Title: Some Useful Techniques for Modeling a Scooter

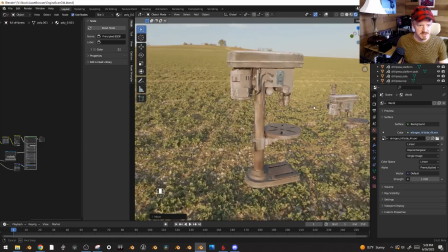(3:45)
To jumpstart the whole thing, Lux got this new drill press, which I really liked, and I decided to give it a quick scan. It wasn't the best scan,
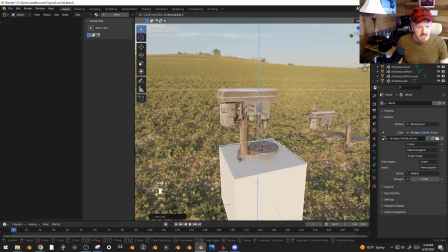(3:53)
but I still used some booleans to chop it up into different pieces like that,
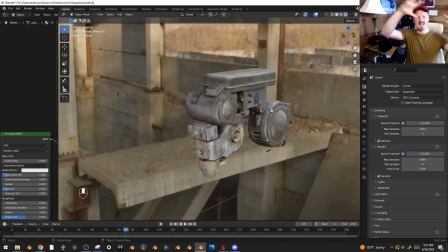(3:59)
and I kind of just made a little library out of that stuff, and I assembled those parts into kind of an interior bike kind of shape, which I think adds a lot, because it gives this feeling that,
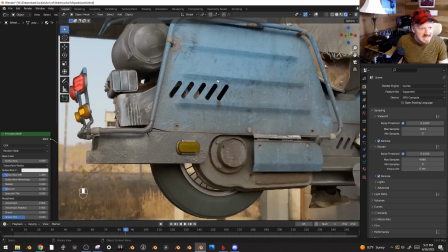(4:08)
like, again, you can still see into it, and there's still stuff happening in there.
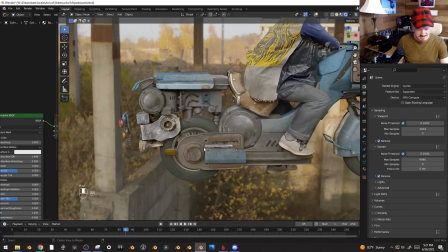(4:11)
In the final, a lot of this stuff is actually intersecting with the tire, and I'm just not worrying about that.
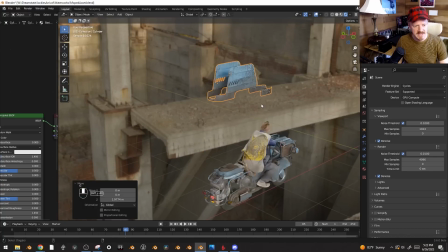(4:17)
But yeah, let's talk about this piece right here really fast, because this is the piece, usually before I start modeling something, I've already planned it out in my head a little bit, and this was the piece I was really excited about modeling.
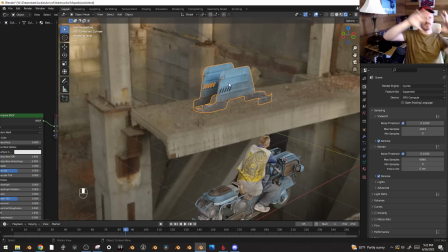(4:27)
I wanted to have this big side panel that kind of like wrapped around the back in a single curve,
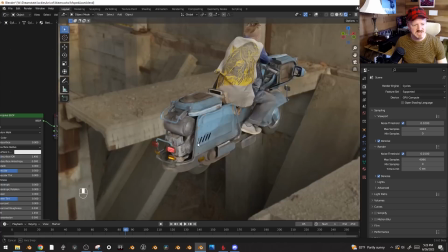(4:32)
join up with the other side, because yeah, it just seemed just very, very excitingly utilitarian,
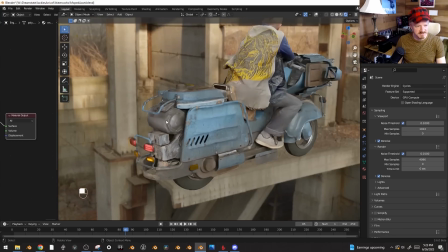(4:38)
nice and basic. And the idea of taking some basic big forms and kind of cramming them full of little engine greebles and stuff, I thought could be an interesting visual balance.
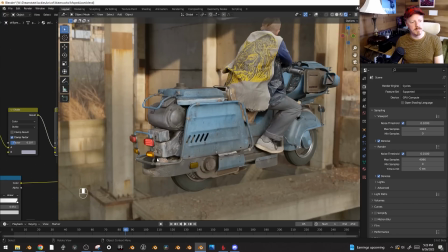(4:46)
One thing I didn't really intend was to have the whole back be open like this, but I don't know, I kind of like it.
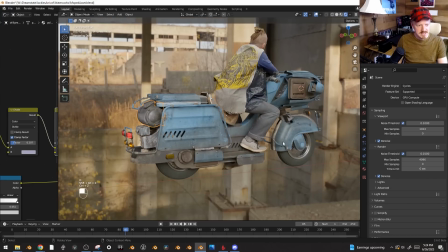(4:52)
I will admit that, like, the visual language of the back here doesn't really match, you know, the overly overbuilt front.
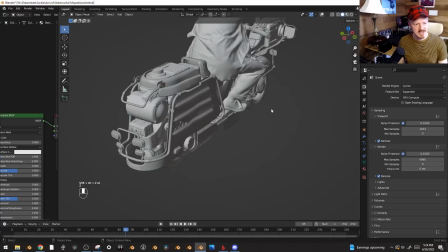(5:02)
It's fine. Okay, but these little ribs here, let me just show you how I modeled those, because it's really easy.
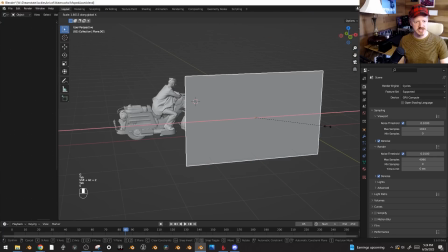(5:09)
You take your shape here, and in this case,
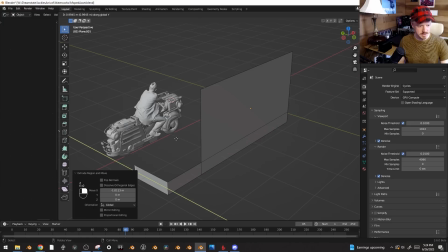(5:13)
I had some other stuff kind of going on here, and select these. Control B to bevel. We got our nice curve, and these ribs are based around the edge loops,
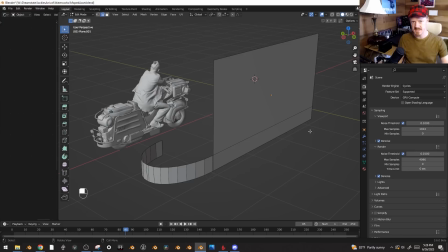(5:24)
and so I like adding those really early on in the modeling process, so I make sure I leave space for them effectively.
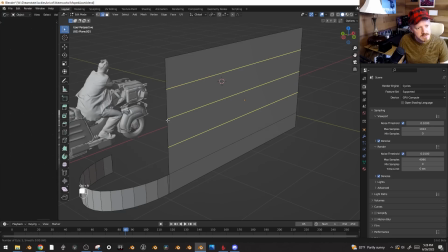(5:30)
So I'm gonna hit Control R, scroll up a few times, add those ridges, left click to apply,
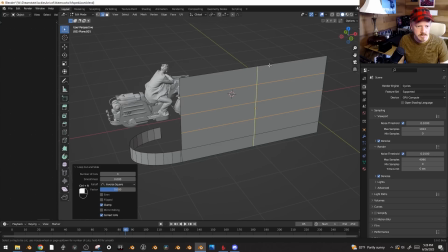(5:35)
and I want them only in the middle of the panel here, so I'm going to add a few more edge loops here and here.
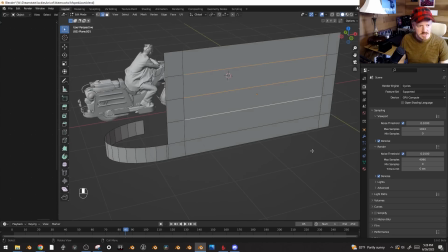(5:42)
Then I can select these 3 edges. And if I hit Control B, we can bevel it.
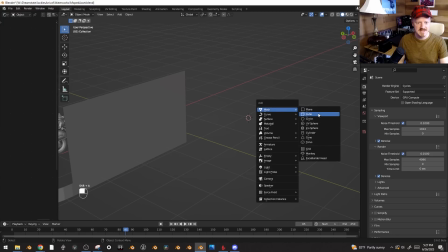(5:47)
And normally beveling splits the difference between 2 different faces. So if we have a cube here, you know, these are perpendicular to each other.
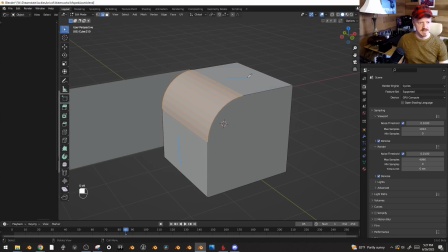(5:54)
If we bevel it, it's just splitting the difference between this face here and this face. But if the 2 faces are flat, like this one and this one, and you bevel it,
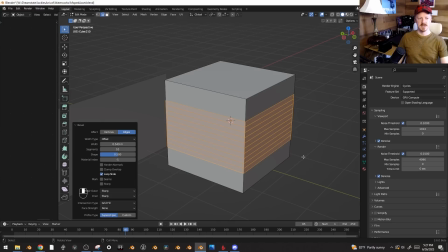(6:02)
it just adds a bunch more geometry without actually visually affecting anything, which is useful for us.
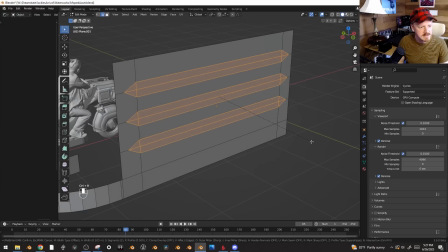(6:08)
So let's go back here, bevel these. I'm going to scroll down till they just have one edge sandwiched by 2 other edges here,
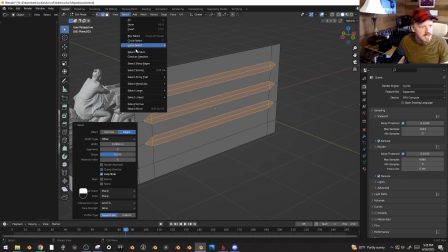(6:14)
and I'm going to retract the selection, select more or less. You can see we've got Control Numpad plus and negative.
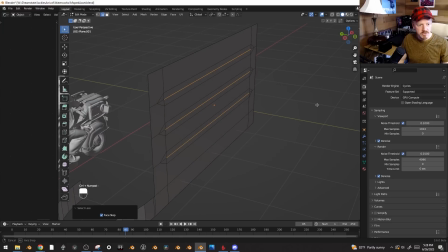(6:22)
I use that a lot, so Control negative here, and if we hit Alt S, it'll move out along its surface direction. And look at that, we can already get its, we already got the look we're kind of going for. I'm gonna re-expand the selection here and bevel again.
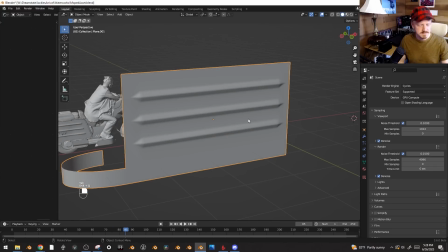(6:36)
And there we go, we've got our nice ribbing. And I mean, that's so fast.
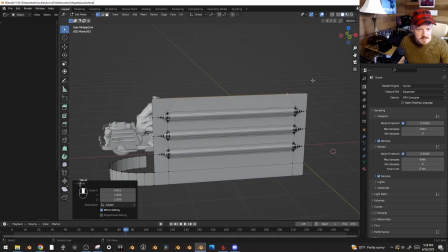(6:42)
And if we want, we can go in here, and here, let's give it a little bit more space. Select these points and hit Control Shift B,
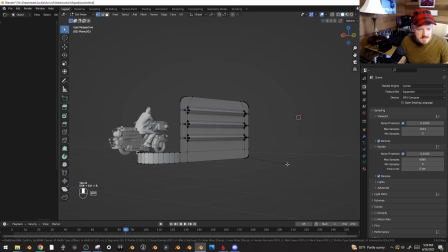(6:49)
just to smooth that out. And look at that, we've got a piece that looks like it could conceivably just be stamped out of a single piece of metal.
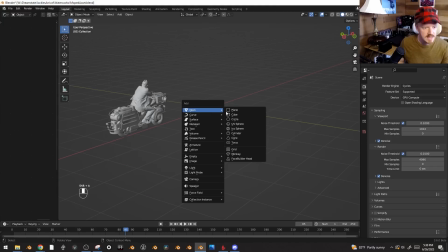(6:58)
And yeah, but I'm loving this technique. Like here, let's create a barrel really fast.
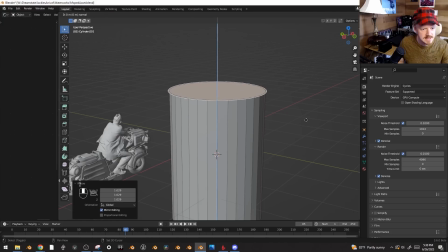(7:03)
We'll do this, select this, extrude, scale it, extrude, I to inset, extrude it back down to give it that lip.
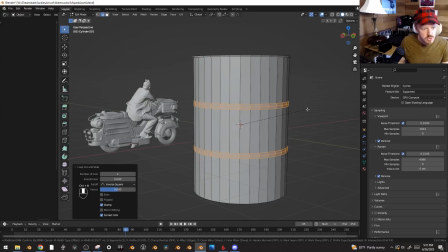(7:11)
Control R to add an edge loop, scroll up to add another one, Control B to bevel, make sure we have the right number of edge loops here by scrolling up and down. Control let's make it a little bit fatter like that. Yeah. Control negative, Alt S, let's make it nice and big.
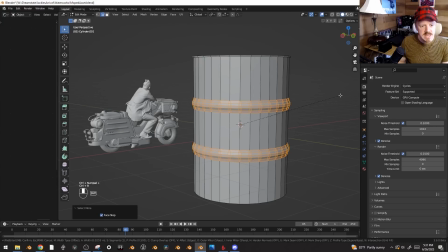(7:27)
Control plus, Control B, and yeah, there we go.
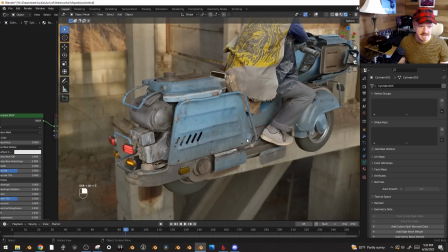(7:32)
We've got a nice barrel shape. That's really easy. So yeah, that worked really good, and also combining it with a good material is really handy.
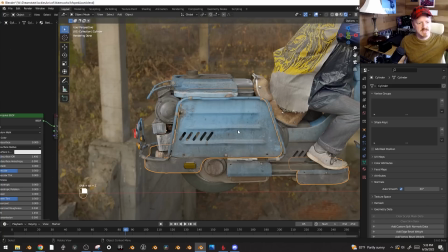(7:40)
One thing, actually, to jump all over the place, my first attempt at a material didn't work very well because let's see.
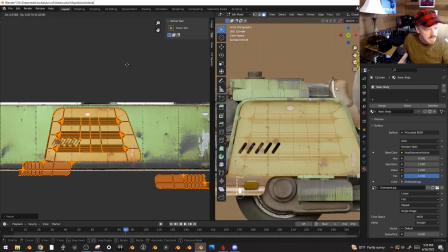(7:47)
Because the first material I had was this green one, because I thought, I don't know, I just really liked how this looked.
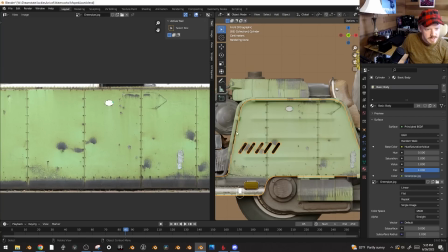(7:52)
That was the kind of metal that I wanted to kind of capture. But even when I tried to line this up with the contours of the piece,
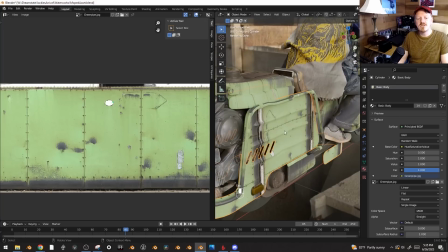(8:00)
all of these bolts and seams here, like, the reason you do the ribbing on the metal is to reinforce a large kind of standalone piece of metal.
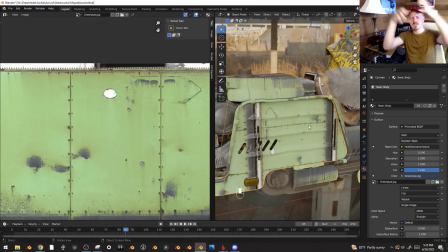(8:08)
But if I have these seams and rivets here, that implies you're attaching multiple pieces of metal, so the different visual techniques were kind of contradicting each other.
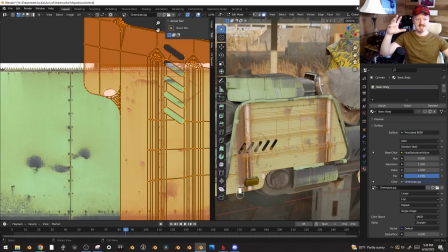(8:17)
So it worked a lot better once I went to like a contiguous piece of metal.
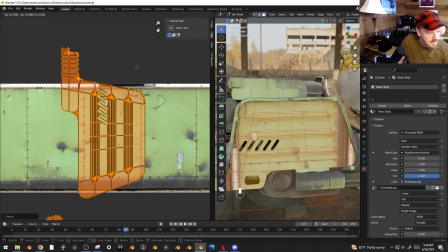(8:20)
Although my guess is this might actually work kind of okay if I lined up the seams and rivets so they're only at the very top and bottom of the piece,
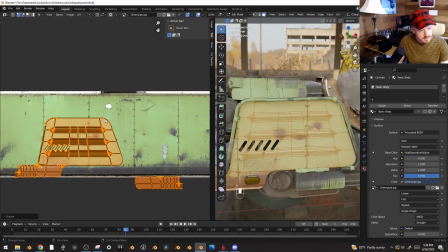(8:27)
kind of like that maybe. And another thing you can do, although things start to get kind of weird, I'm going to select all of these pieces right here,
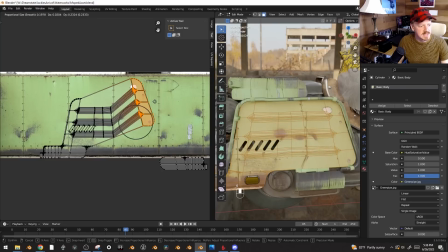(8:35)
turn on proportional editing, which means you get to scroll up and down to control how wide the influence is.
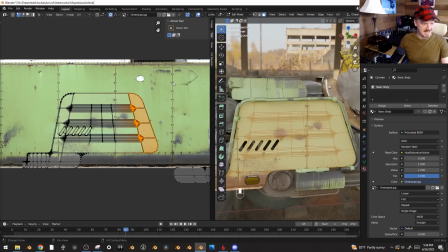(8:41)
And I'm going to hit Control Alt Shift S for slant. And if I do that, I can actually straighten out these UVs here. And I'll do the same thing with this stuff over here. Control Alt Shift S. And ideally, that kind of, again, makes this so that
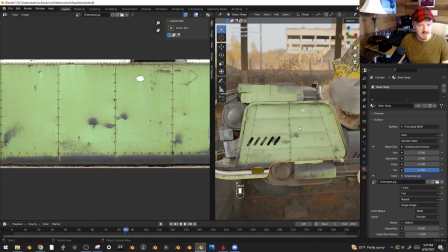(9:00)
it's easier to line up with a texture, although in this case, again, it's looking kind of weird.
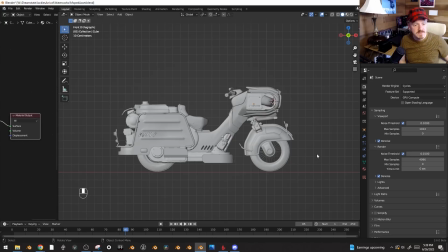(9:05)
Actually, the Control Alt Shift S slant hotkey is really useful. It works in the UV editor, but it also works for modeling, and I use that all the time. Here, let's select all of the stuff at the beginning, deselect this tire,
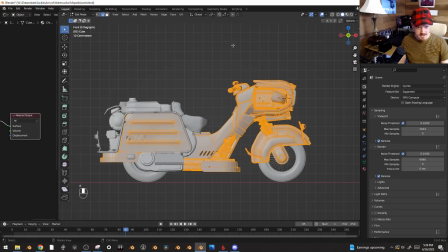(9:17)
tab into edit mode, and hit A to select everything, and then because I tend to model everything just a little bit too square like this. You can see everything just feels a little bit cubic, and that bugs me. But I can model that way, then at the very end go in and hit Control Alt Shift S and give everything this nice kind of slope to it,
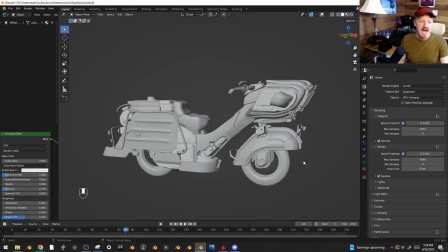(9:36)
fix things up, and then suddenly you get this whole other look. This is pushing it a little bit, but I did use this for the taxi, In fact, I mean, now it's kind of obvious after I say that.
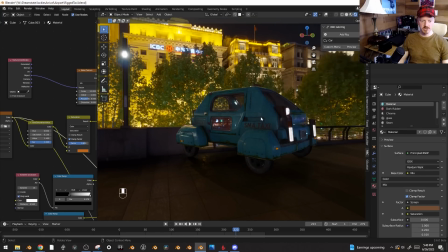(9:45)
But yeah, the whole thing was just feeling like it was too much of a beveled cube, and now it has a little bit of an aerodynamic slant to it,
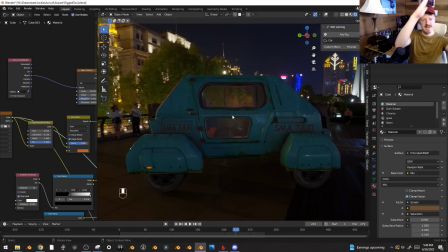(9:51)
and the door and everything just kind of has that nice matching angle to it that makes it feel like it was kind of designed.
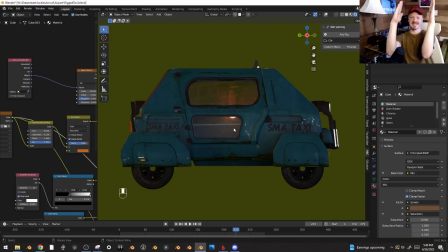(9:56)
And yeah, it would have been really tricky to get that angle consistent, you know, however many degrees that is, through the entire modeling process. And so just modeling square and slanting at the end is a nice little trick.
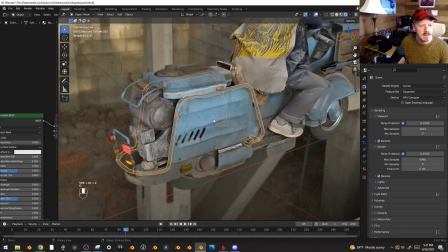(10:07)
These rails here, I love adding rails to stuff.
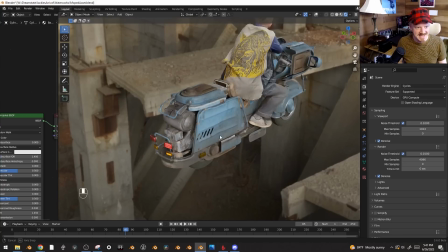(10:11)
Again, just very utilitarian is the name of the game in this case, but it also helps you define, you know, it adds a lot of interest to the silhouette.
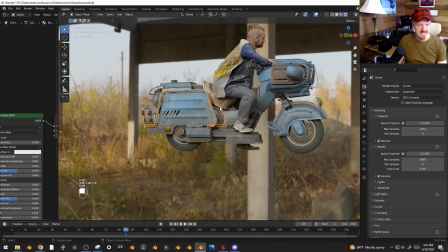(10:20)
You get all these little pieces kind of sticking out like this, and you can take what's otherwise a very basic model and suddenly,
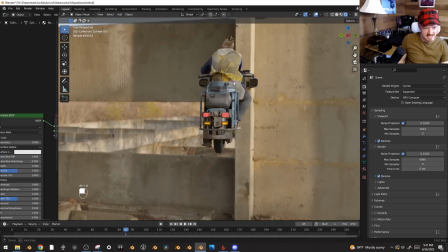(10:26)
you know, just add a lot more form to it. It means there's layers and kind of things occluding other things, and it's so easy to add.
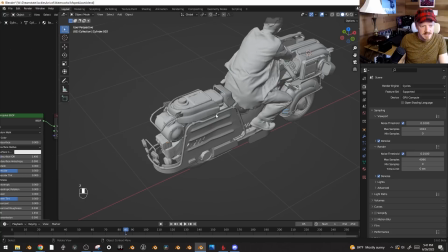(10:32)
Here, let me show you.
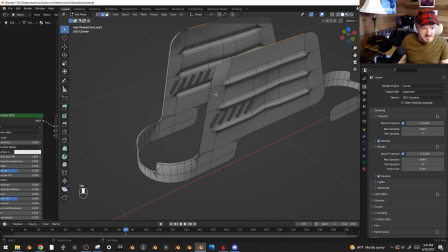(10:33)
So I just took this starting piece right here, and I think this was before I added all these other edge loops, but here, I'll just show you with this stuff right here.
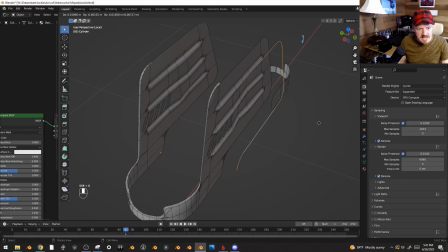(10:42)
So I'll select this loop here, hit Shift D, Alt S to move it out along its normal, or I'll just kind of pull it out, hit P, separate by selection, so it's its own object, and then if I hit F3, convert to curve, that gives us the curve tools here,
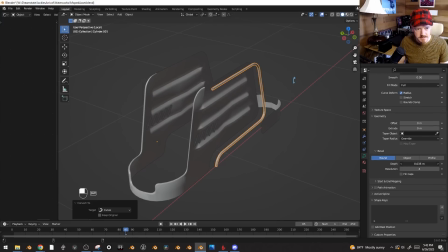(10:58)
and under geometry and bevel, I can turn up the depth a little bit. And look at that, we've just turned that curve into a little rail.
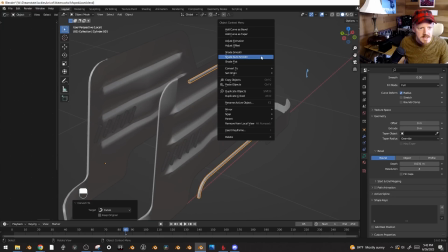(11:07)
Right click, shade auto smooth.
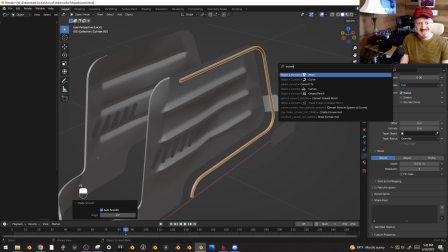(11:09)
And then what I can do is I can hit F3, convert back into a mesh, and if we tab in, we can see all of our geometry.
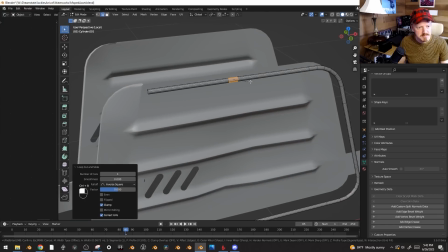(11:17)
And I can add an edge loop, Control B to bevel it. Let's go into face selection mode.
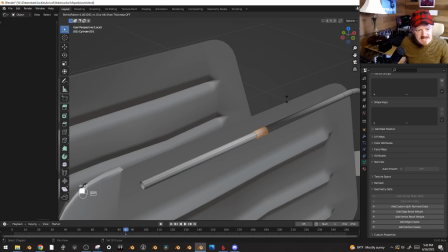(11:24)
And if I hit Alt E, extrude faces along normals, that fattens that up a little bit.
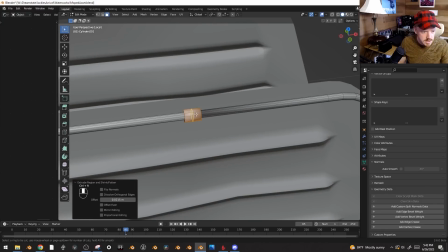(11:29)
And here, let's add one more edge loop here, bevel that out,
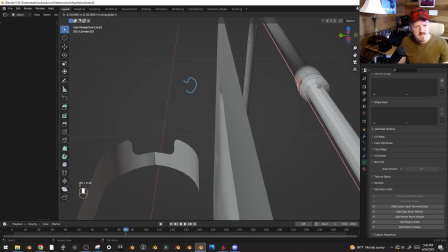(11:35)
and grab these pieces, and this makes a mount, so you can attach it to a thing.
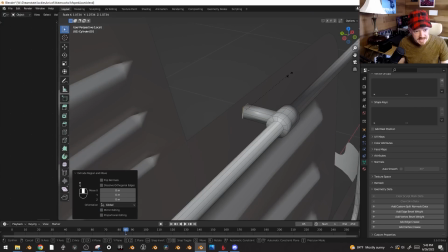(11:41)
Here, let's hit SY0 to flatten that, extrude scale, extrude, and yeah.
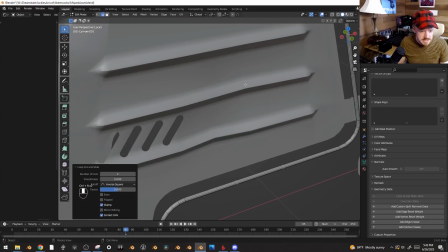(11:48)
And what's fun is you can actually do a lot of these at once. Like if we get this loop and then two more down here, we'll grab all of them, you can bevel all of that,
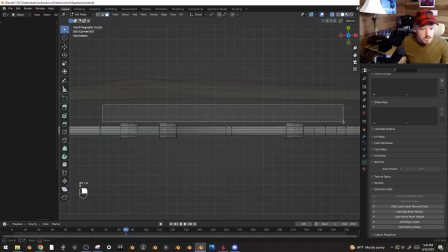(11:56)
Alt E, extrude faces along normals, grab all of these inner pieces like this,